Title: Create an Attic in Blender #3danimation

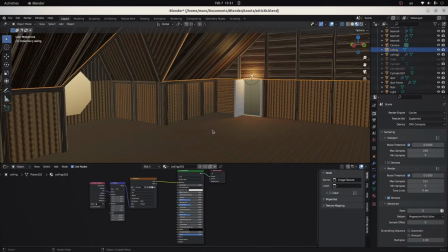I want to make the scene quite dark and old looking so I'll add a mix node, color ramp and a musgrave texture to darken the walls.
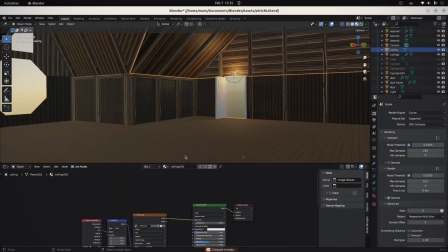I like how it looks so I'll simply select the nodes and copy and paste them on the other materials.
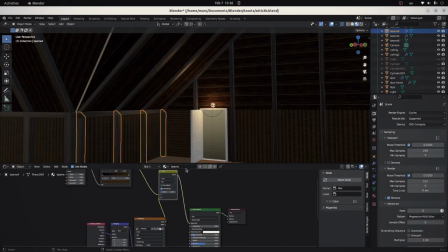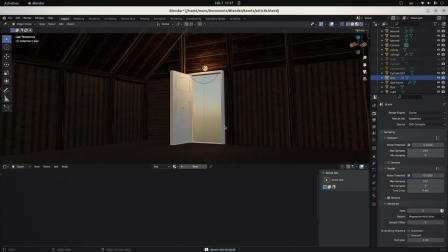Same with the floor and let's also give the door a texture by mixing up musgrave and noise textures.
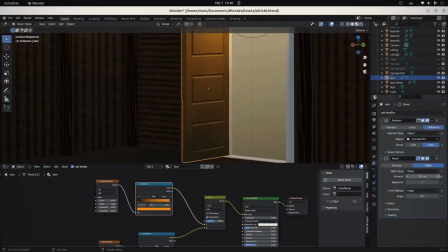Apply it to the frame and then I'll create a frame also for the windows.
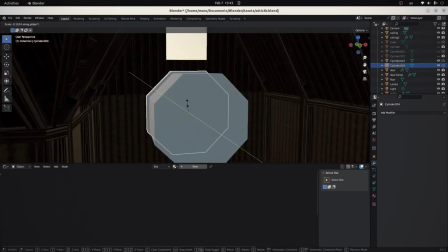I duplicate the cylinder, scale it and use a boolean modifier to cut out the middle.
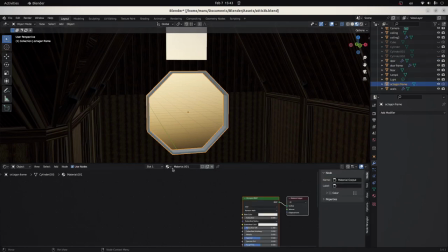To give it a color,
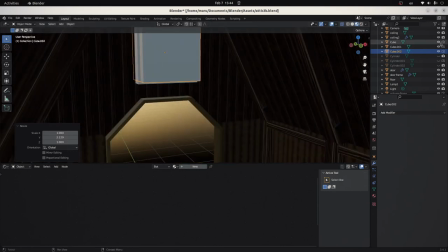I apply a texture and repeat the process on the smaller window and change the texture finally to door as it looks better.
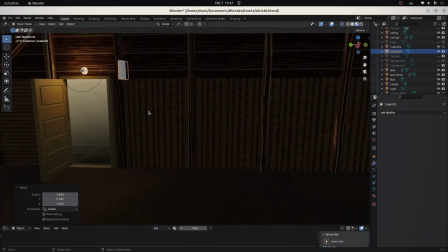To add more details, I'm creating some shelves on the back wall.
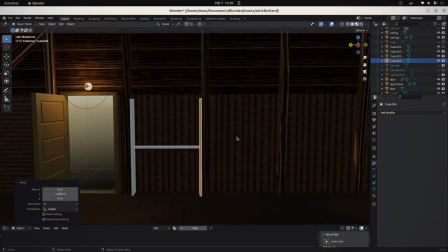I select all the parts, press M for new collection and name it rack. Give it a texture and from the add menu select collection instance rack.
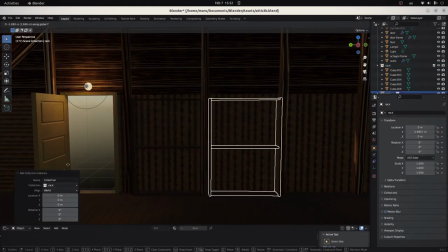Here it's a good idea to move the cursor to world origin and then add more instances to fill up the wall.
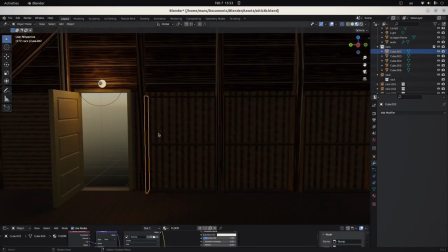Now if I create a separator on the original, the instances will do the same.
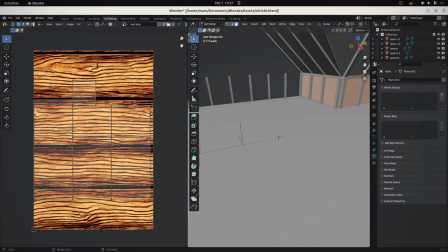If you notice part of the texture on the wall was rotated 90 degrees,
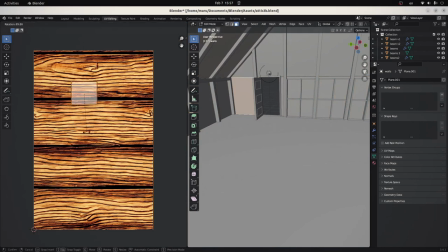so in the UV editor I select that part and rotate it by pressing R and typing in 90.
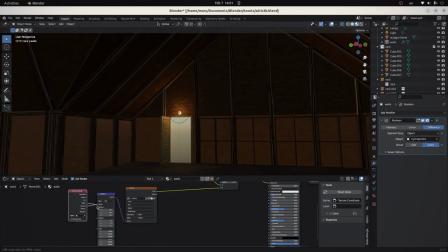Here I'm playing with the parameters to get a better look. This part is simply experimental to get the look you want.
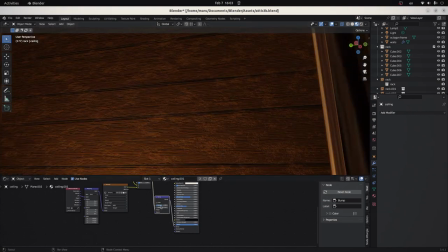I also add a bump to the ceiling. Next, let's create a staircase that leads to the attic.
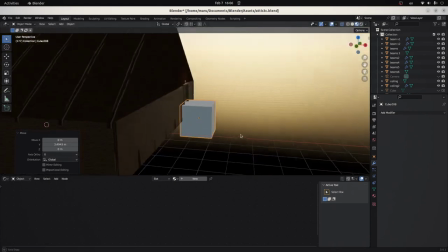I'm only using this scene inside the wall, so it doesn't matter how it looks from outside.
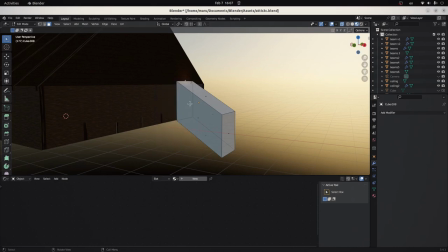Let's align a cube with the door, skew the shape and delete the face in the doorway.
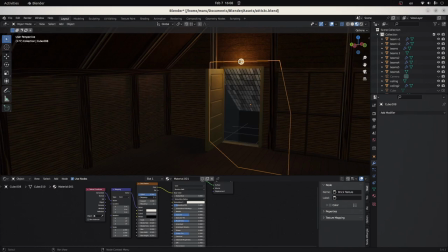For a simple texture, I'm using the brick node and scale it big enough to make it look like some sort of paneling.
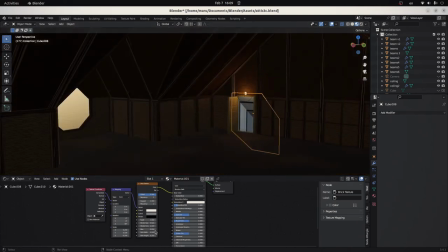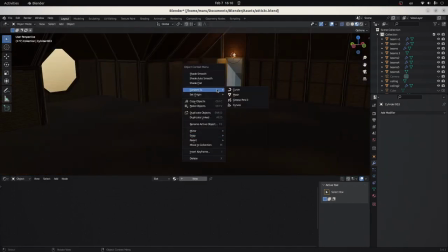We don't need to create stairs for the camera angles we're using, so I'll just create a handrail with a cylinder,
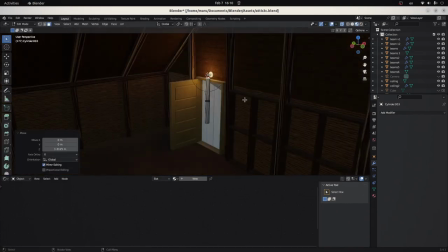align it with the staircase and apply a texture.
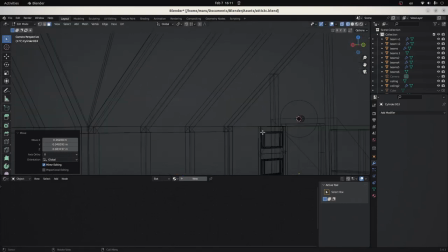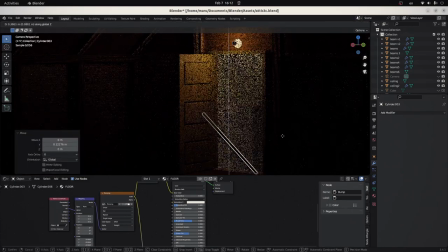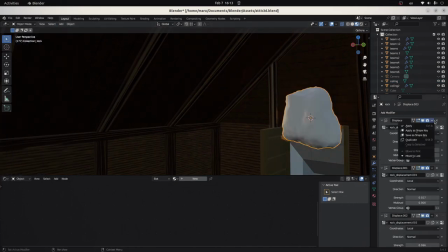As my attic is supposed to be old, I'll create some holes on the roof by adding some rocks and using the boolean modifier on the ceiling to cut them out.
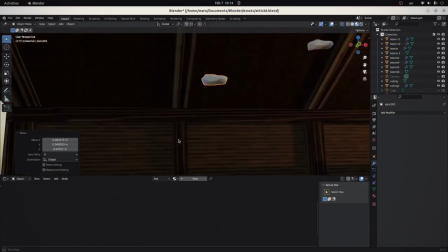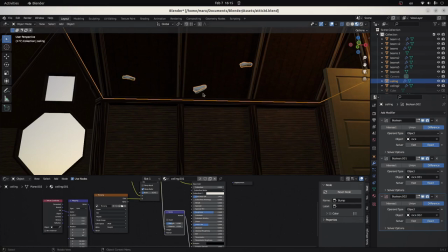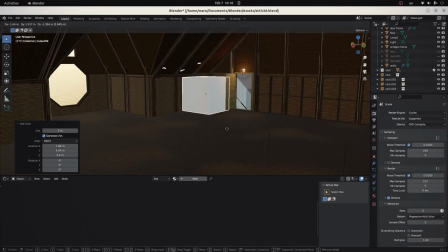To make it look like an attic, it needs cardboard boxes.
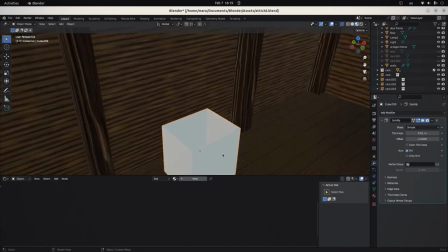I create them with a cube, cut out the top face, add solidify modifier and add some simple deform to make them look less perfect.
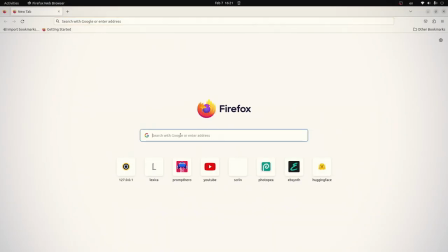To get the right color, I check online for a hex code and
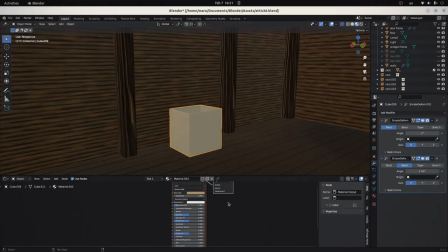simply start duplicating the box to build a pile.
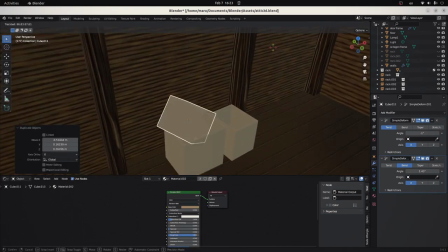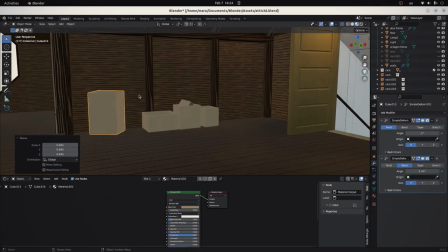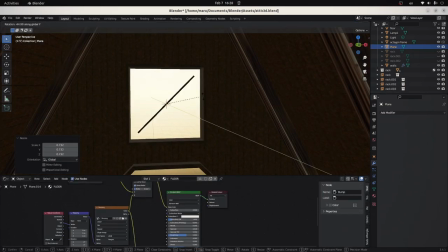The top window has a grill in my reference image, so I'll recreate that here with a simple plane,
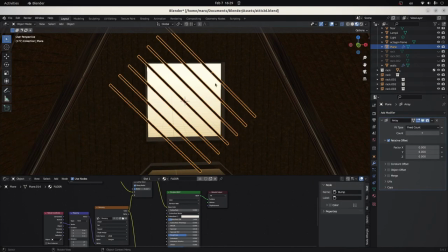add an array and duplicate and rotate to create the trellis.
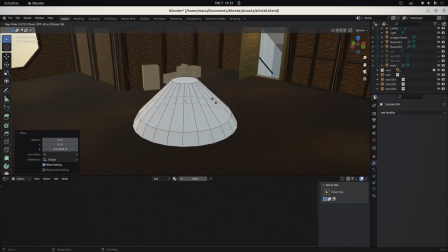Moving on, let's add more lamps to the scene. so now I'm modeling a lampshade from a cylinder, much the same way I did before.
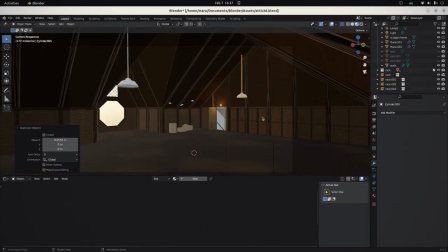Move it to a suitable place, duplicate and move along the same axis.
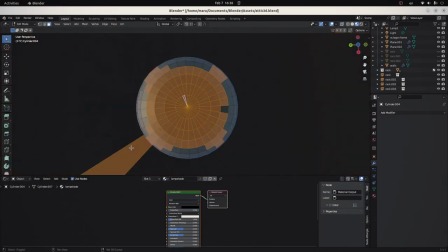Apply a new texture, select a bulb and add a new texture and click Assign to apply it to the bulb.
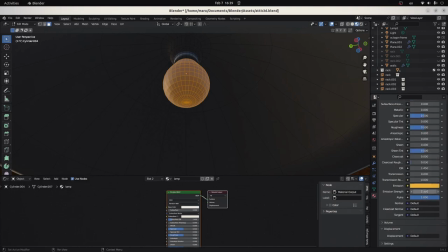Add warm emission to make it bright. Same with the other.
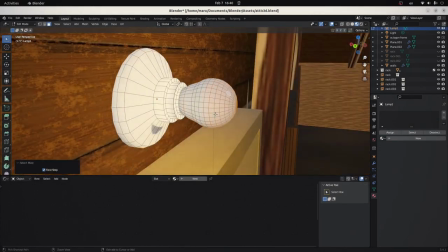While doing bulbs, why not do the last one too? I'm sure you were waiting for that.
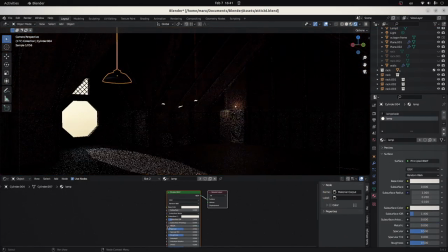In this part I'm simply adjusting the lights and sun to see what settings look good.
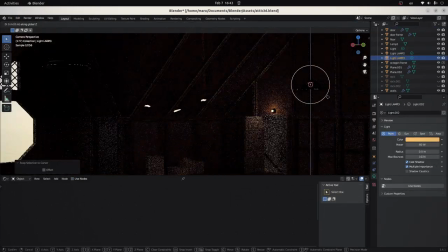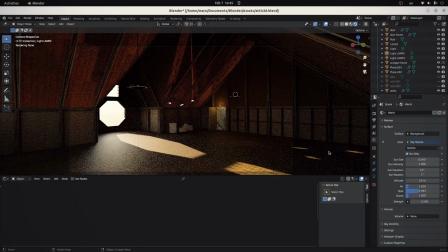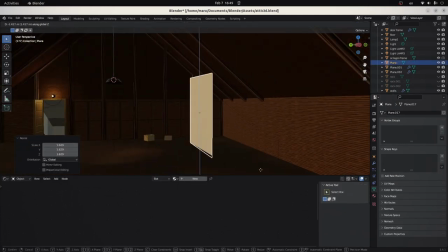I light a wall on the right side and duplicate the lamp there.
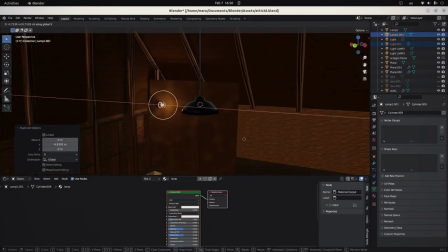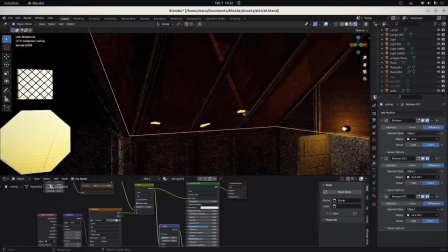One of the rocks is ruining the texture for the ceiling so I decide to delete it.
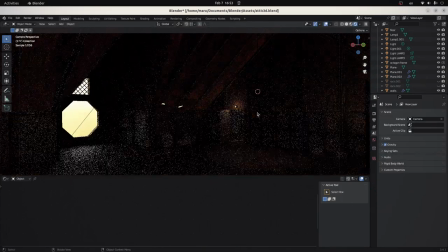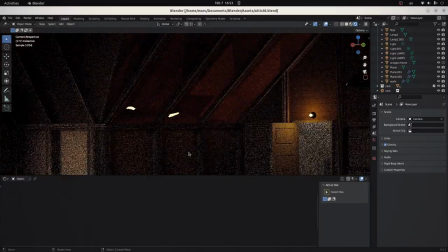The cardboard boxes are standing out too much so I add some noise to them.
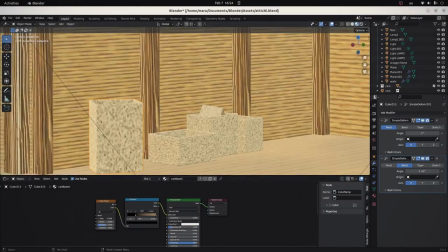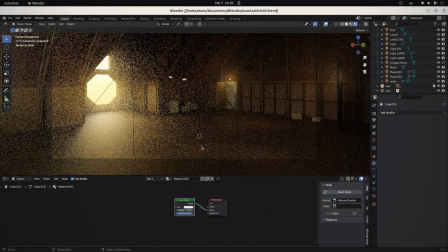To make the attic look foggy I'm placing a big cube over it with volume scatter but But as I start testing how it looks by rendering some frames,
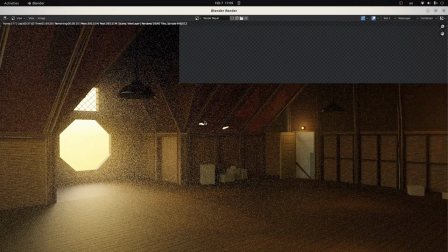I realize that the denoiser messes up the top part of the ceiling no matter how high settings I'm using.
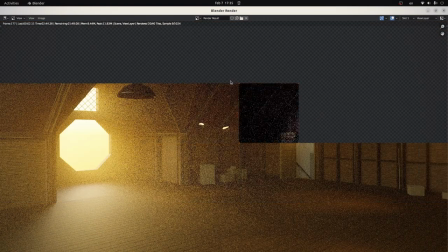And if I turn the denoising off, the result is also horrible. Someone who knows how to use this correctly, please let me know in the comments.
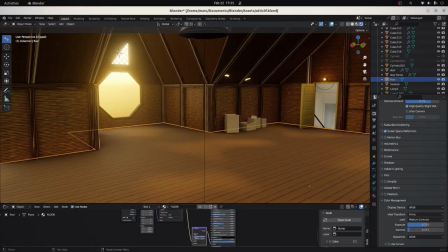Next day I decide to go with Eevee and try to replicate the look of Cycles.
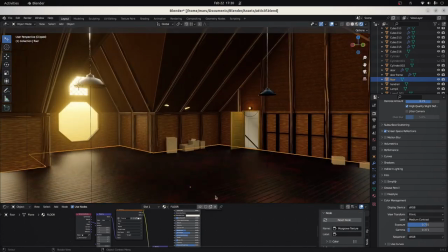I start by increasing the reflections on the floor. For light streaks I tried to create some volume shapes following the sun from
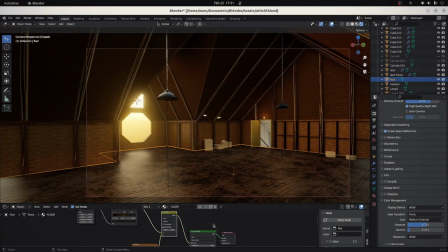the windows to the floor but finally they don't show in EV so we can skip that part.
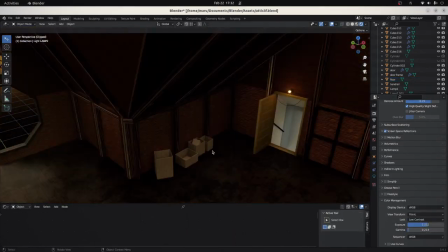Again, tweaking the light settings and play with the world settings and the exposure and gamma under render properties.
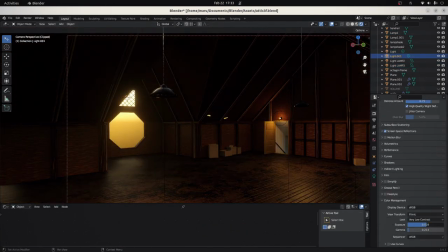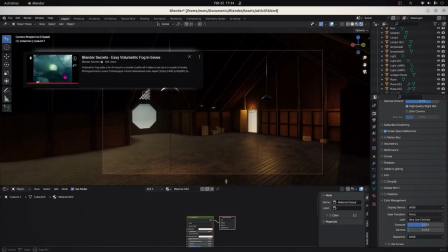To create fog that works with EV I found this video and followed the instructions to create the cube like before,
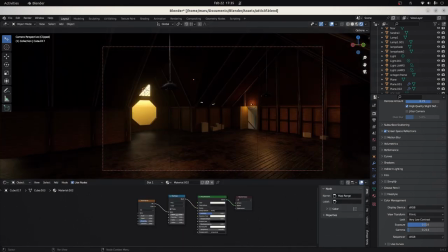but this time use principled volume, map range and noise texture.
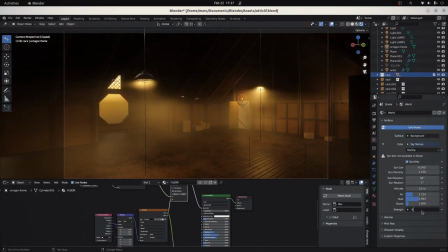Now the results are much better.
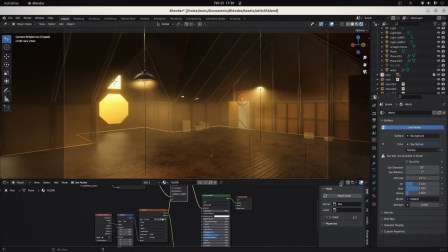One thing I don't like is how the light shines through the lampshade, so I'm trying different positions to reduce the effect.
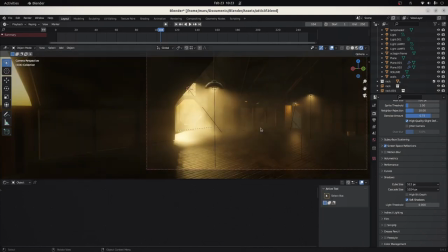Then I turn the rafters darker as they stand out too much in the scene.
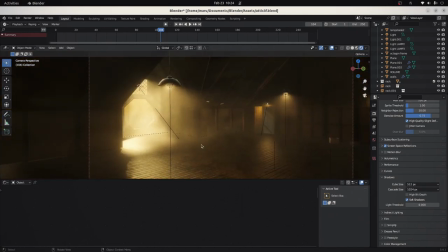Finally, the scene starts to look good.
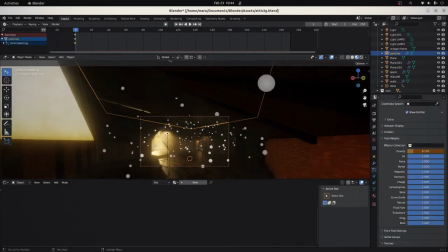As an unimportant and optional last trick, I add some particles floating in the air to make them look like specks of dust.
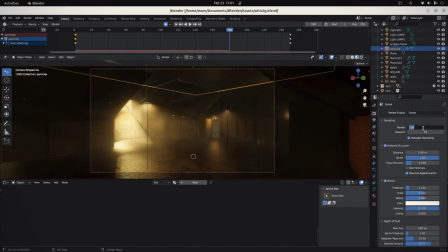The results are okay-ish and will do for the purpose. Let's do a demo render and here is the final result.
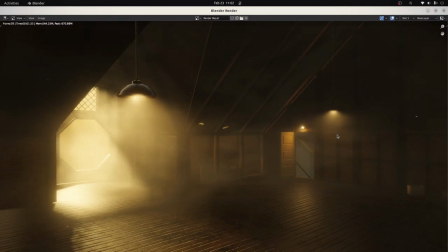In the next video I will figure out how to add myself on the scene and add some cool effects to it.
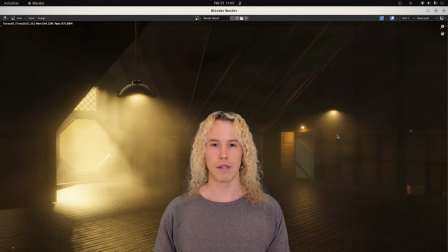You can watch it here.